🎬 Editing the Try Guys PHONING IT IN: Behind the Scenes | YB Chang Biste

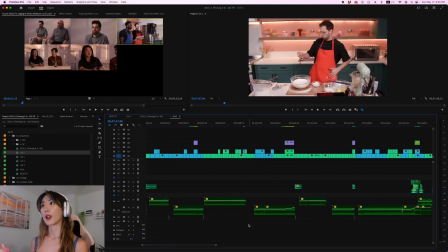8:15 We are doing healthy alternating of 2 characters and also keeping it interesting and funny because every beat ends with comedy. If there's no funny moment to end with, which happens, there's not always a joke, we still make sure that it feels like an ending of a step.
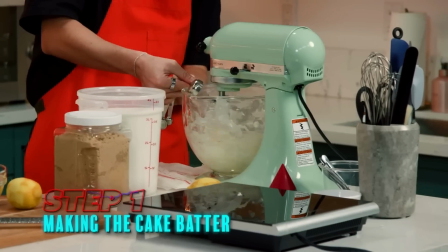8:27 So for example, they're making cake, and let's say this section ends with them making the batter.
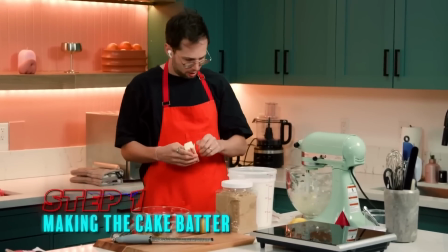8:32 If they're done making the batter and there's no joke, that's fine because they already finished making the batter.
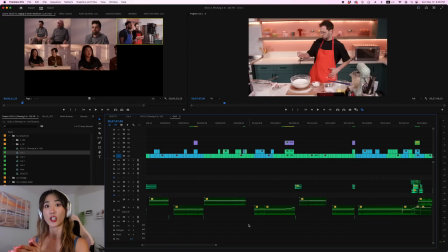8:36 That's a beat on itself because they just finished having a step. So that would be a perfect ending.
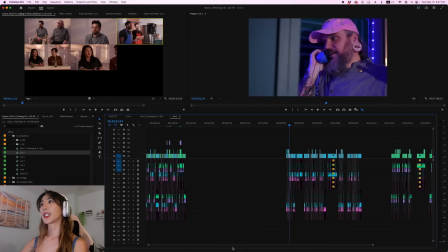8:41 You just end the music there, transition it correctly, and you just go to the next team. So using this throughout, we got to the end of cut 1, and you can see I still have this much cooking left, and you can see that the remainder is still divided blue and green and divided by each beat, right? So there's gaps in between here.
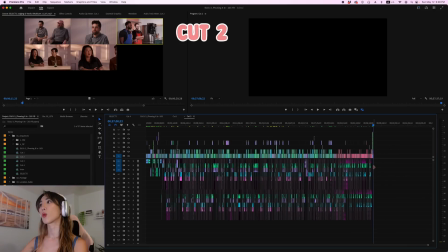8:55 By the end of cut 2 this time, I got to 37 minutes, and this was until the end of cooking, so right before judging.
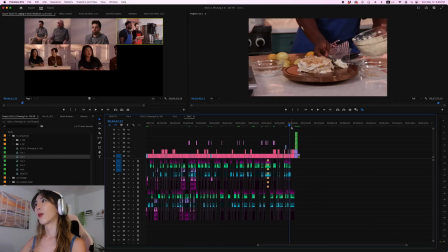9:02 And you can see by colors because we were alternating blue, green, and we had the pink section, which earlier I showed you was just Zach and Kwesi cooking.
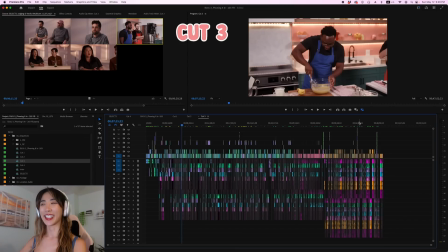9:10 By the time we got to cut 3, we were at 47 minutes. So we added 10 minutes, and that was the entire judging section.
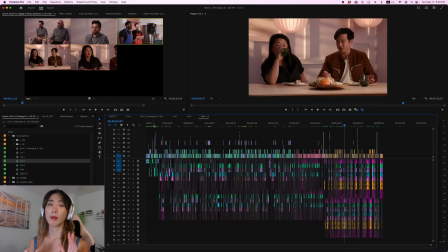9:16 And from here, I started focusing on notes, so the guys would tell me maybe trim this section, and I would also add graphics, which is a big part of phoning it in. Graphics alone takes like a couple days to make, and I actually had the help of our post team to complete the rest of the graphics because it's just so much to do,
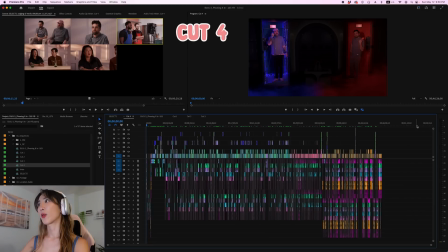9:31 and I had to move on to the next video. Here is cut 4, my latest cut with 46 minutes, so we cut about a minute down because we didn't want it to be too long, and now you can see most of the graphics are in, the ones that I was able to do.
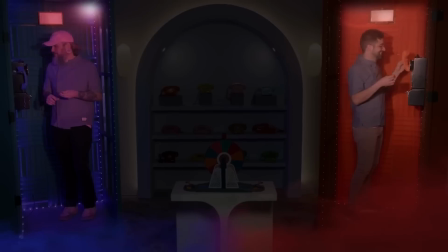9:43 And really the biggest effects we had to do were these things where the chefs were highlighted in their photo booth,
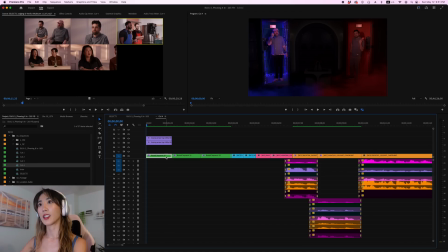9:48 and this It's of course nested again to keep it neat on the timeline, but if you double click, you will see how it was made.
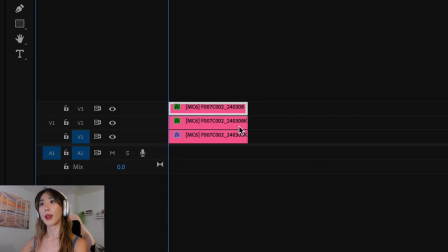9:54 Basically, the same shot was duplicated 3 times. There's just 3 layers of exact same footage.
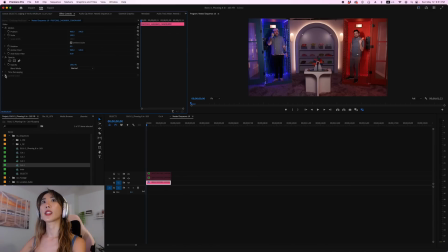9:59 So the original shot looks like this, but we add some color effect to make it really dark.
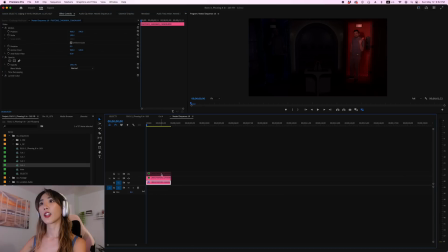10:04 And then second layer, we add a mask and we just highlight Johnny's. And the third layer, we are just masking the other Johnny.
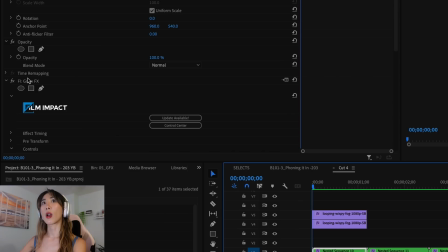10:10 And when you go out of the nest, it's easier to add an effect called grow. So now you can actually make it zoom in slowly.
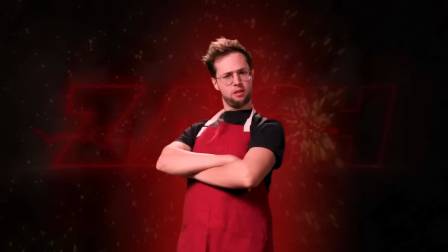10:17 Another big graphic we have to do is a green screen effect where each character is introduced.
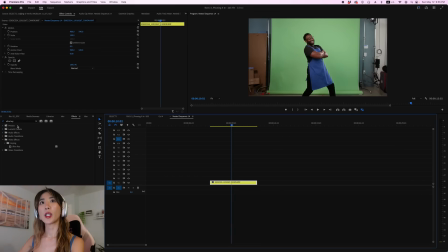10:22 So originally it looks like this, that's the original shot. What we do is go to effects here, add an effect called ultra key.
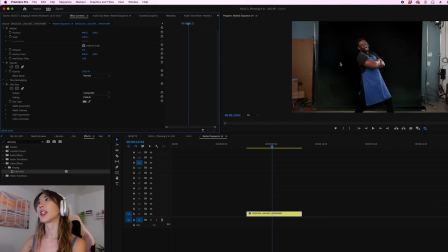10:29 Once you do the ultra key, you will see key color, click here, and put this on aggressive mode. Now it has keyed out most of the green.
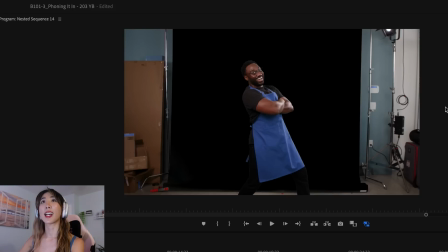10:36 Of course, we have to crop out all these outside areas that are not green, so we can just zoom in, add crop.
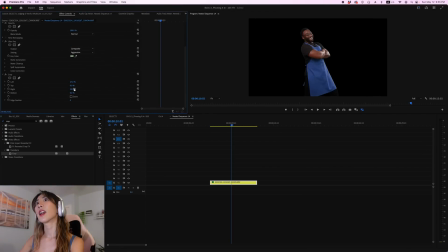10:43 Let's crop the sides here. All right, now we have Quasi just going like this.
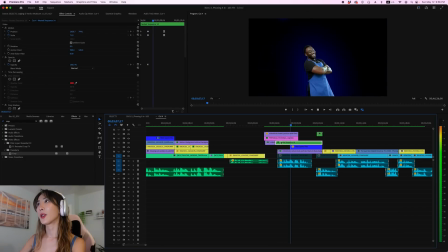10:50 Since this is nested, there's already an effect applied to this nest to make him come out slowly right here.
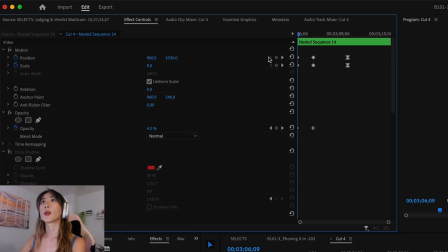10:55 There are these keyframes to make sure that he starts small. So in the beginning, his scale is 9, so it's really small.
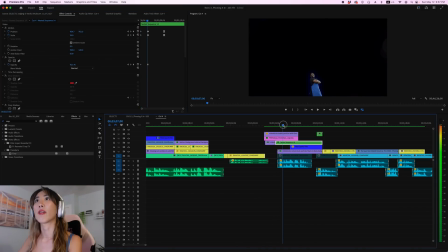11:01 You can't even see him right now, but by the time you get to the next keyframe, he's at size 36, so he's a little bit bigger.
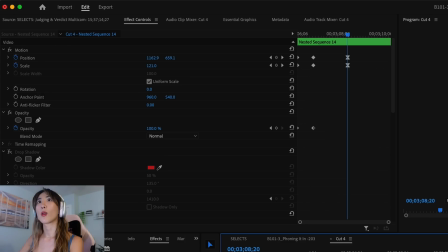11:08 Now you can see him here. And at the final keyframe, he's at 121, so he's a lot bigger. He's on screen.
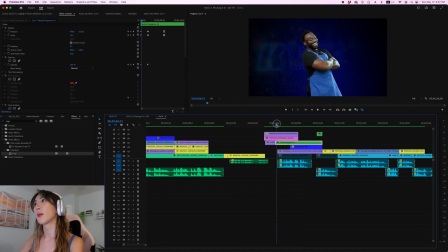11:12 So these are all keyframed, meaning that it will just animate this whole sequence of him coming out. And of course, we have these other effects going on in the background, which is possible because he is green screen, so we can throw anything on this background, and this whole intro graphic is made.
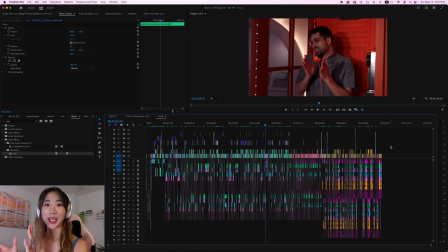11:26 Our AE, Chris, helped with the rest of the graphics, so thank you so much, Chris, and the rest of our post team. And then the video was done, and it went live. Okay, so that was my behind the scenes of editing Phoning It In Acid. If you guys have any questions, leave a comment down below. I will try to answer as much as I can. And while this is the hardest show to edit, I still really enjoyed it and I love how it came together. So thank you guys for watching and we'll see you next time. Bye!